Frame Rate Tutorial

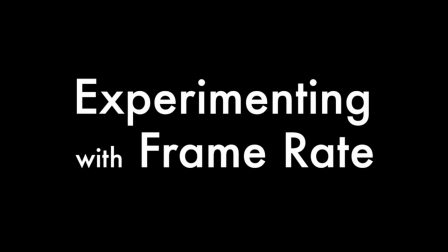(0:03)
In this video, we're going to create some sample animation at 3 different frame rates and compare them side by side.
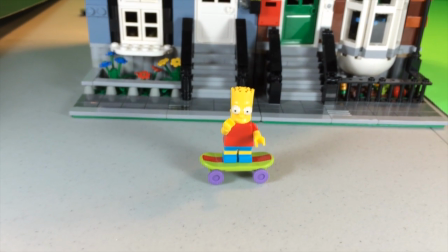(0:09)
Here is the star of our video, a newly acquired Bart Simpson minifigure.
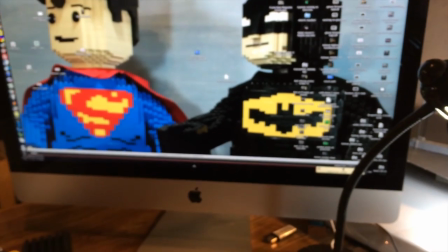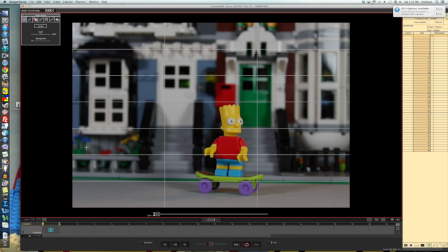(0:23)
Suppose that for our film, we want Bart to skate down this street. The width of the frame is only about 5 skateboards long. I think it would be reasonable if it took him exactly 1 second to cross the screen. The question is, how many pictures do we need to take to make it look like Bart is skating fluidly down the street?
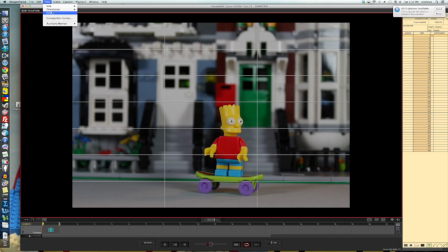(0:41)
The number of pictures you show each second is called the frame rate of your movie. Many brick filmers, especially new ones, start out at really low frame rates.
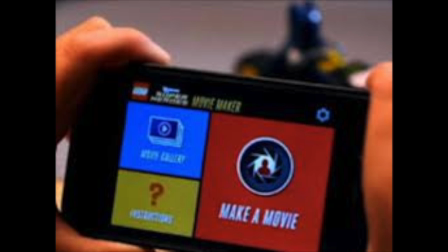(0:50)
The Lego Movie Maker mobile app will let you do as low as 1 frame per second, and it maxes out at 10 frames per second.
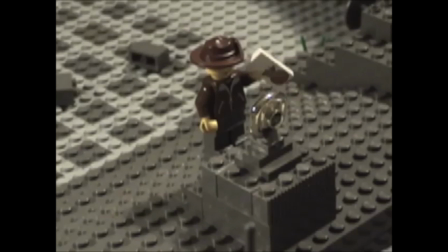(0:57)
I created my first films in 2003, and back then I used a frame rate of 8 frames per second.
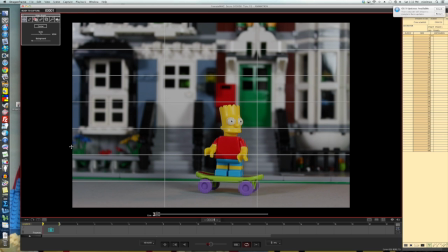(1:04)
Let's start this tutorial by filming Bart crossing the street at 8 frames per second. The first thing I'm going to do is tell my software that I want my frame rate to be 8 frames per second. My next problem is to figure out how far I need to move Bart for each picture to create fluid-looking motion. This software allows me to overlay a grid on the camera view.
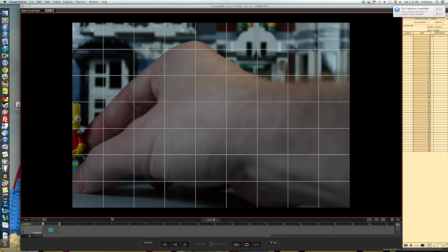(1:23)
Since I want this motion to take about a second, I'm going to draw a grid with 8 vertical markers evenly spaced across the screen.
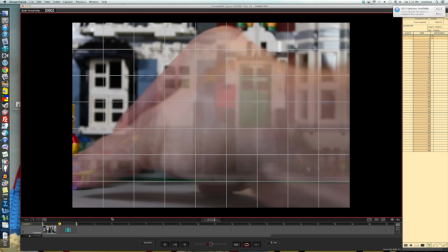(1:29)
If I move Bart from one marker to the next, he should cross the entire screen in 8 shots.
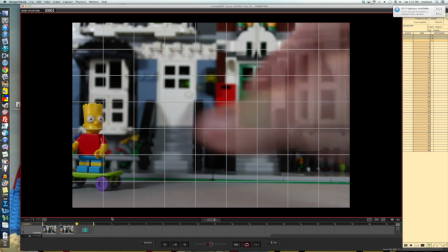(1:35)
As I get ready to take the first picture, I'm carefully lining up the front of Bart's head with the first marker line.
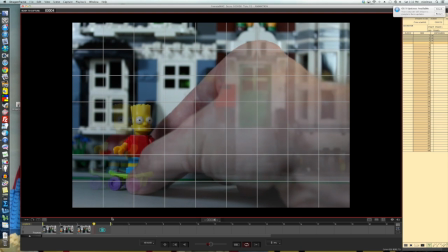(1:40)
Once I take the picture, I'm ready to move Bart over to the next marker line. Each time I move him, I'm lining up the same part of his head with the next line.
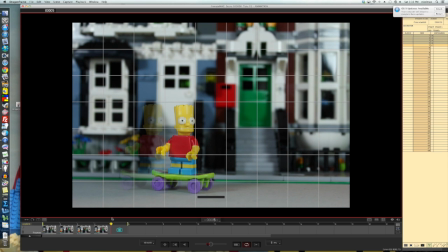(1:48)
This will assure that it looks like Bart has a smooth, constant speed. While we're watching this process in real time, I will take a moment to describe my setup for you.
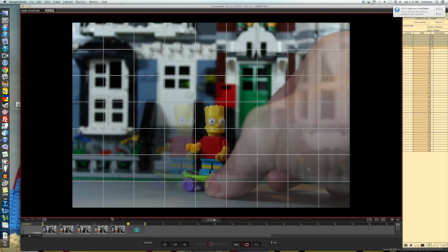(1:57)
I'm recording my pictures with a Canon T2i. The camera is not storing the pictures, but dumping them straight onto the computer.
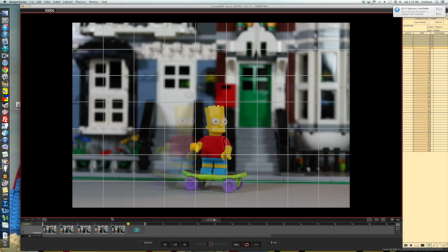(2:04)
This screen capture video is showing you the interface of the editing software I use. It's called Dragon Frame 3.
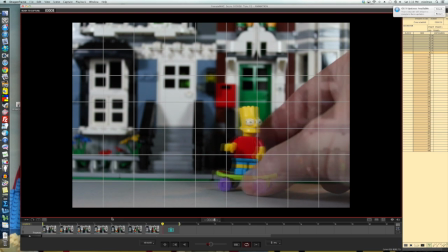(2:10)
I used to use a program called iStop-Motion. One of the benefits of programs like these is the onion skin or ghosting effect that you can turn on while you're recording your footage.
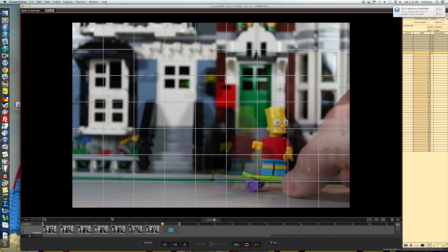(2:19)
The reference lines are great, but I like being able to see the exact position of the character in the previous frame as I commit to where to put him in the next shot. The ghosting images are particularly helpful if you have multiple characters on the screen at once. You can easily tell if you've moved everyone you're supposed to move in each shot.
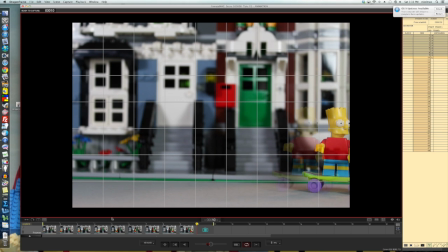Okay, I'm done recording this motion. Let's see what it looks like.
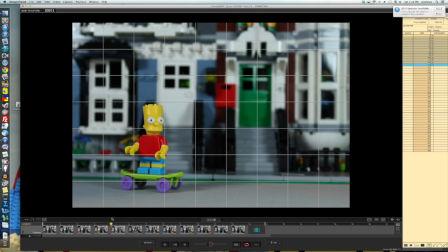(2:58)
So, it's not that bad, but it is a little jumpy. Let's look at some other options.
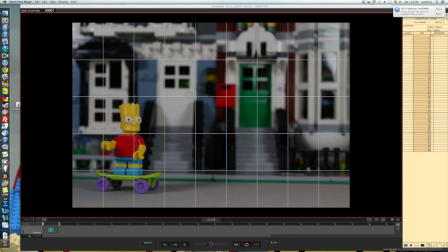(3:04)
The jumpiness at 8 frames per second was largely due to how far I was moving Bart between frames. It would be better if I didn't have to move him so far. However, if I move him half as much, it will take twice as long to cross the screen. That's not good. I still want it to take about a second for him to cross the screen, not 2 seconds.
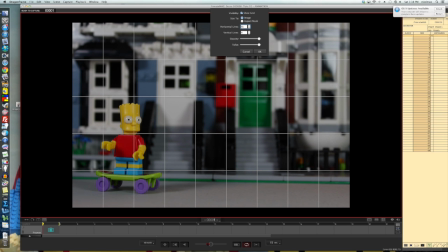(3:22)
I can handle this by telling the program that I now want to flash more pictures across the screen each second. I like to use 15 frames per second. Now, in order to make it look like Bart has a nice constant speed, I'm going to have to create 15 vertical marker lines to help me get him across the screen in 1 second.
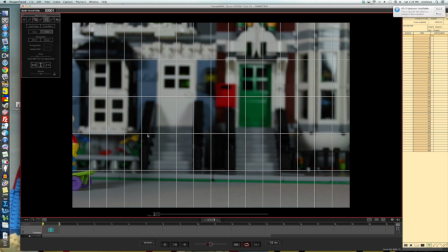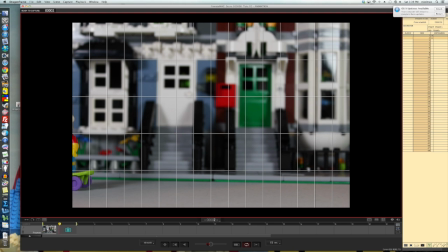(3:46)
This part is tedious, so I'm going to play the screen capture 4 times faster.
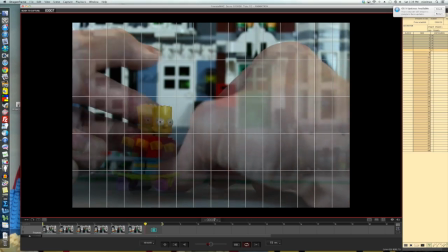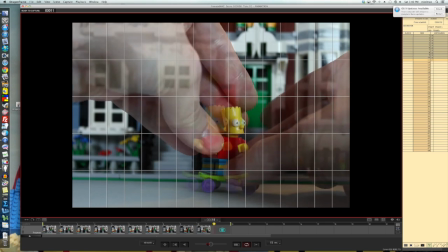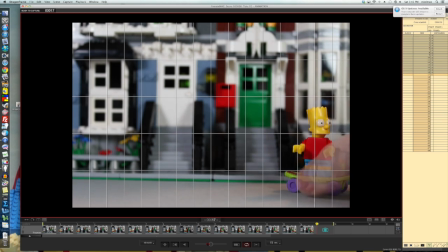(4:08)
Alright, I've just finished filming Bart crossing the street using 15 frames.